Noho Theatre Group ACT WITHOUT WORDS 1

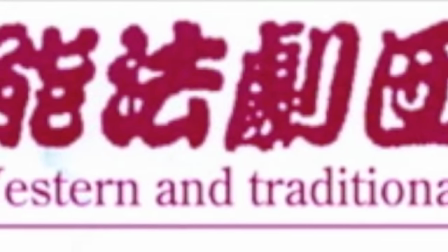Hello, this is Jonah Salz, the director of the Noho Theater Group,
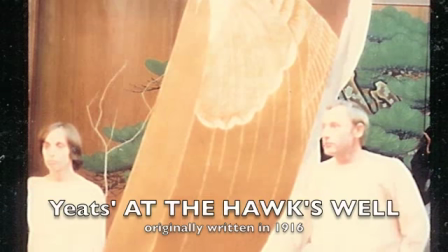founded in 1981 by Shigeyama Akira and myself to produce plays by William Butler Yeats,
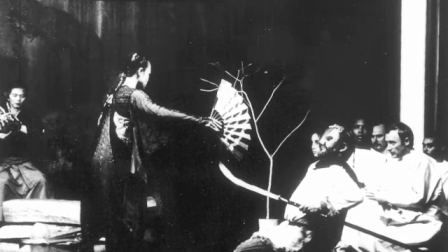Shakespeare, Greek tragedies, and mostly the short plays of Samuel Beckett.
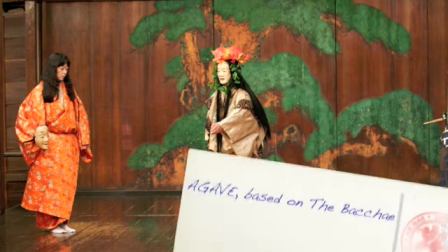Today I'm going to show some clips, stills, and movie clips of Act Without Words 1.
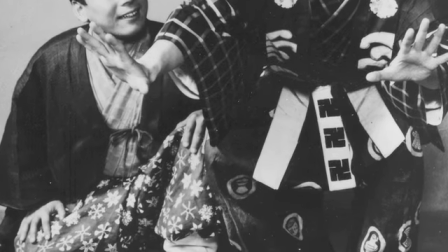This featured Shigeyama Akira,
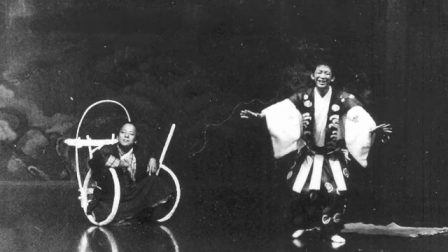who works with Maruishi Yasushi as the Man in Black to reinterpret Beckett's play
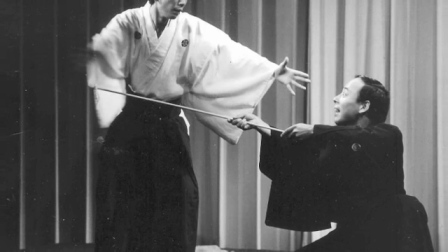from a no-conventional point of view.
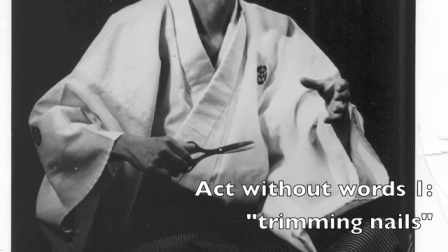We took some scenes, the stylized conventions of the Kyogen theater from the 15th century, and applied it to Beckett's
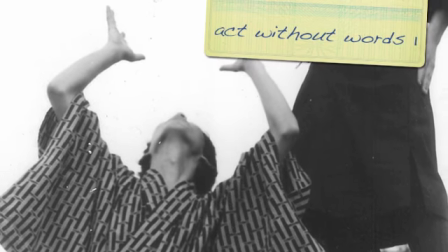terse directions and tried to convey the
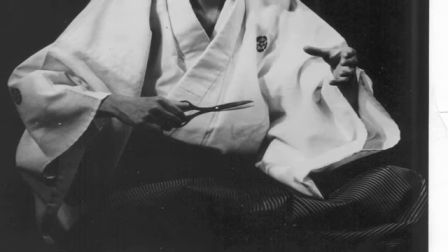form and spirit of Japanese traditional theater through
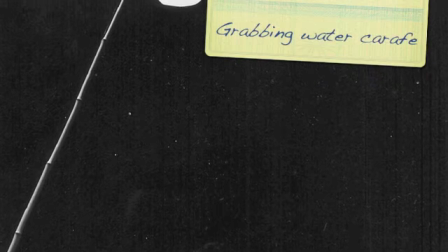the stylized forms, but remaining faithful to Beckett's plays.
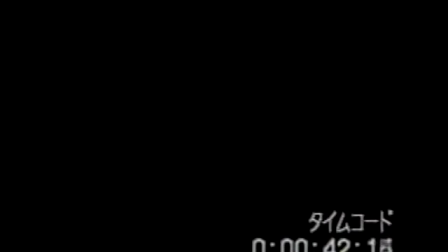Here you'll see the opening scene as a man is
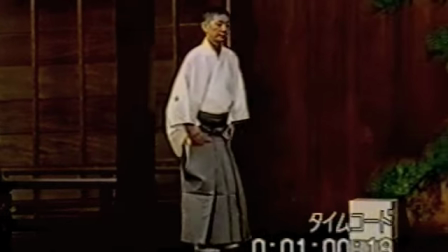blown by what seems to be a wind onto the stage, according to the stage directions, Act Without Words 1,
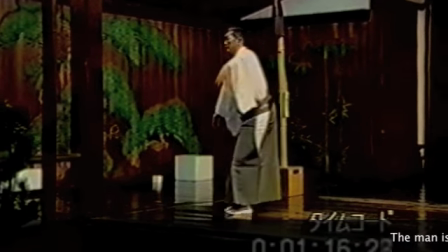and is flung onto the stage,
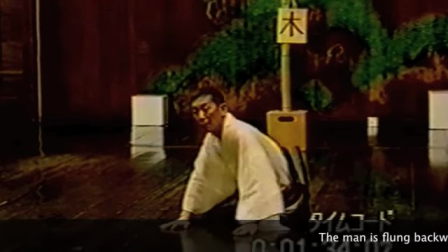falls, gets up, brushes his sleeve, reflects.
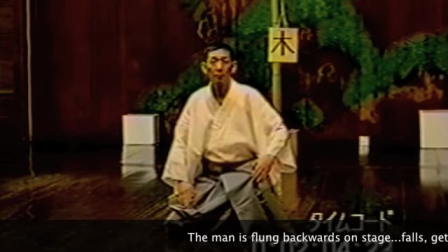All of these forms are found within Kyogen plays, different Kyogen plays, and we put them together.
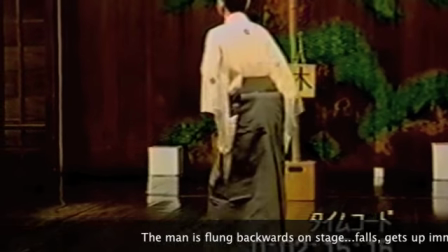Akira was the actor, of course,
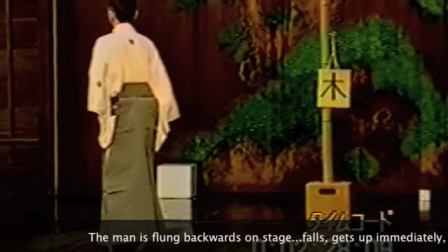drawing on his 30 years of experience as a Kyogen actor to make these forms,
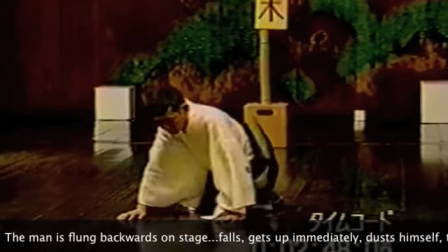and I was the director watching them, telling him to go faster or slower, repeating, and the general trajectory of the plays.
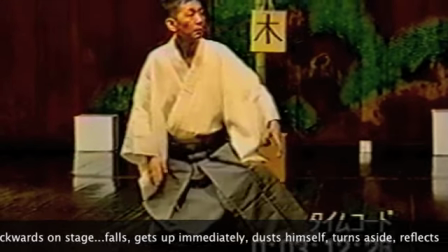However, there were certain movements that were not found within the Kyogen repertoire, and we had to invent them.
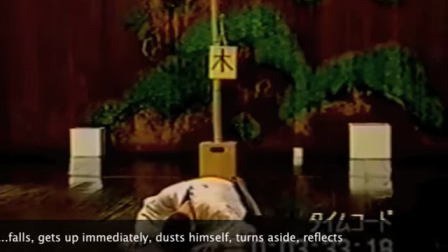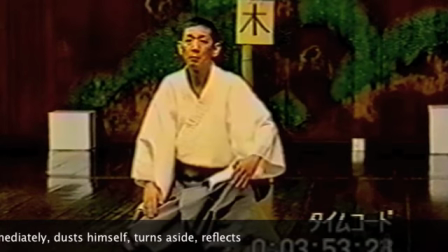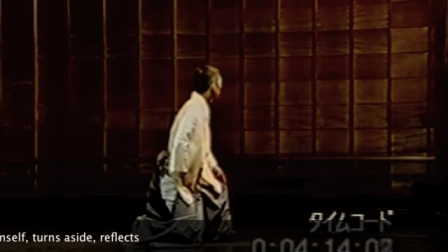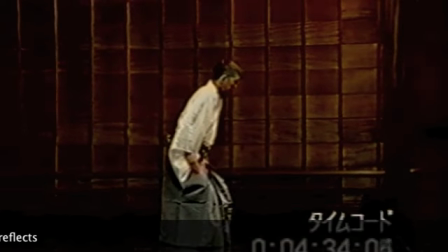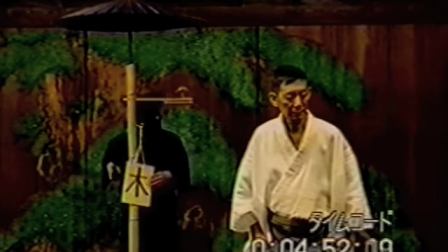For example, a tree with a single branch appears on the stage, and the man sits in the shadow.
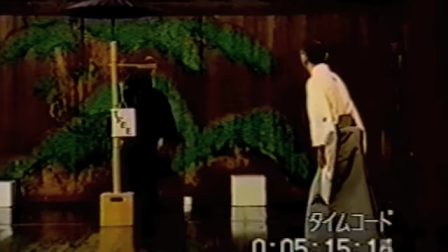This is done with wires and pulleys in the original, but that would be difficult on the no stage, which is normally an open-air theater or covered with a roof,
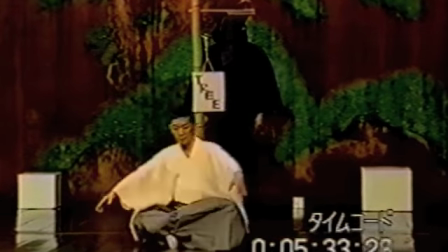making it difficult to use such techniques. The man in black manipulates the objects on the stage,
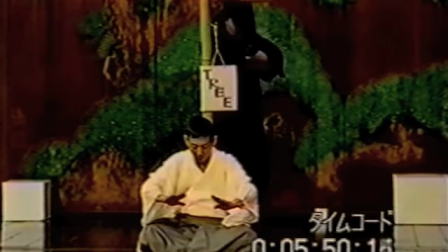and Shigeyama's acting should convey that he's sitting in a shadow which doesn't really exist.
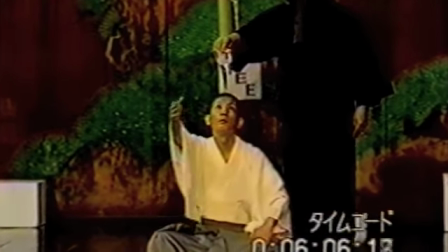He trims his nails with a scissors, and we attempted to do this with a stylized form like a fan.
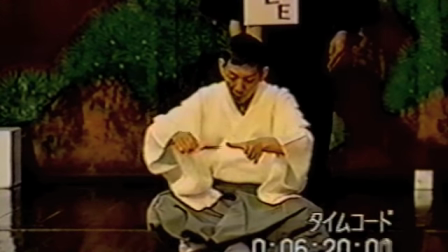Of course, it doesn't exist in the original Kyogen, but it didn't work. So we do use the scissors, but invented this nail clipping style
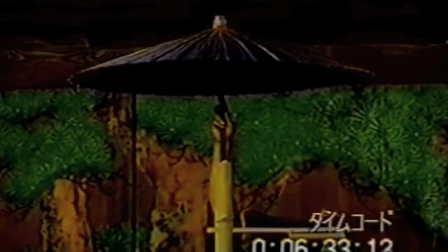using the structure and rhythm of Kyogen rather than any actual convention.
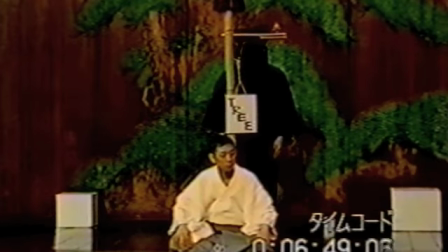The shadow disappears and he drops the scissors and reflects again.
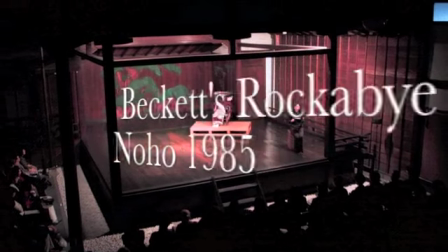In a similar way,
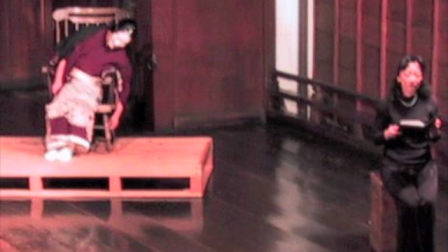we reinterpreted Beckett's ROCKABYE as a sort of mini no play.